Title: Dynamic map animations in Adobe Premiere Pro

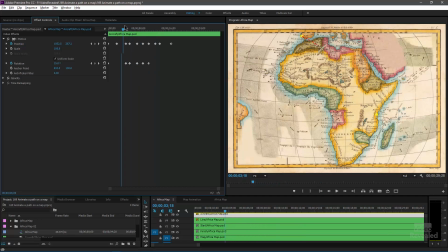You can see there's all my keyframes for position and rotation as he follows it along.
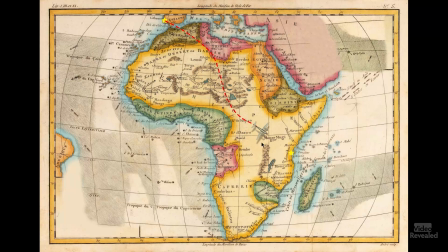And you can really see how that drop shadow really helps to differentiate on the height of that.
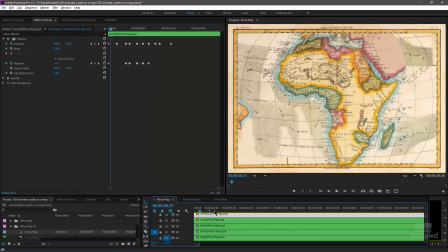All right. So that is the mask, that is the overall animation.
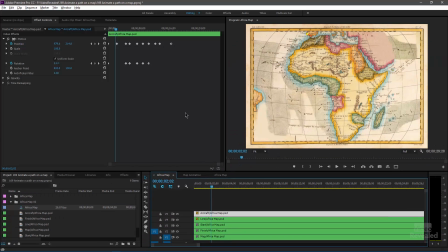And when I brought this in, this is a very large image. It's, thousands of pixels wide. So once you have your map animated and this sequence is animated, create a new sequence.
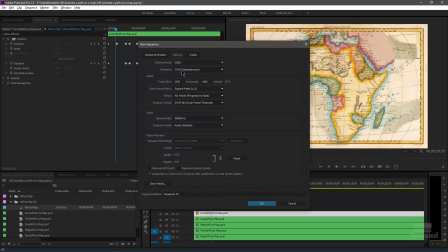And this is my 1920 1080.
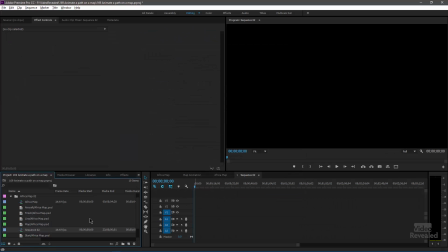It can be 4K if you want or 8K, but you basically take your map sequence that you animated and you drag the sequence into the sequence and you keep the existing settings,
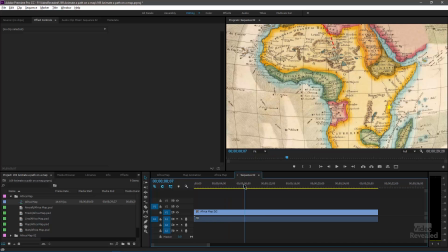and you'll notice that your map is too large. So we're going to scale this map
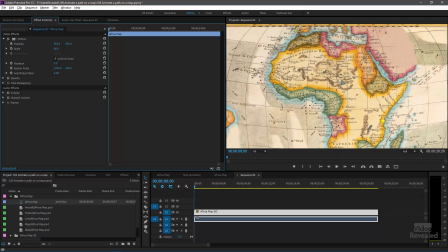till it fills this, move the height down a bit here, set a position and scale keyframe. And what I'm going to do is now scale this in
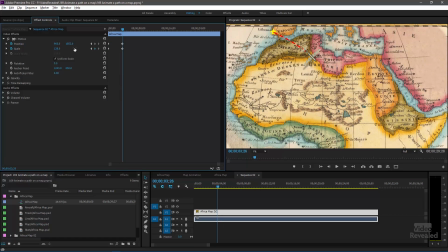and follow that around.
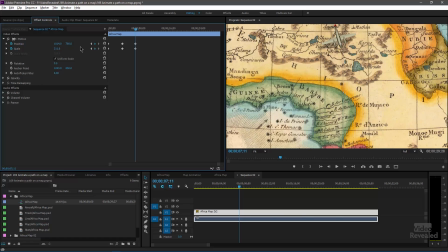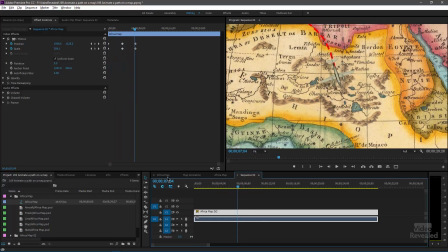So now we're zooming in on the plane. So that was my original map animation here.
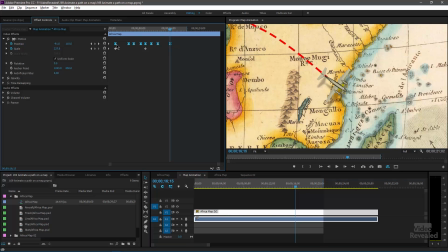And if we click and look, can see the keyframes, and I selected those keyframes, right click, and chose Bezier just so that they're a little bit more organic and easy to follow. So there we go. There's our animated plane going across this map from one side to another. And if you wanted to change the aircraft, select the aircraft and Option or Alt drag a new aircraft on top of that, or some kind of flying dragon or whatever, and you could easily replace that and keep all of the animation. All right, I was a huge fan growing up of Johnny Weissmuller. He's the only Tarzan, and they would show a map and they would show a dotted line with a plane. I've always loved that, and you can see that in, you know, Raiders of the Lost Ark and stuff like that. I've always been a fan. Thanks so much to Lokesh for this. I really do appreciate it. Next week I'll show you an After Effects version of this that makes it so much easier, including not having to draw the paths, copying and pasting, and everything is drawn for you. All right. Well, hopefully you found this informative and fun. I really love doing this kind of stuff. And hey, I really love all the support that you've given us here at Video Revealed. If you're new to Video Revealed, please take a moment and subscribe. If you're already using Video Revealed and you know the wonderful advantage you get of getting an inside peek into Adobe applications, take a moment and support us on Patreon. Hey, my wife's the CFO of our two-person company, and she's really on me, so please help me. All you have to give me is $1 a month, 12 bucks a year. Come on, help us here to keep Video Revealed going on, and support us so that we can make some great tutorials. Till next time, I'm Colin Smith, and it's my job to get you and your maps looking their best.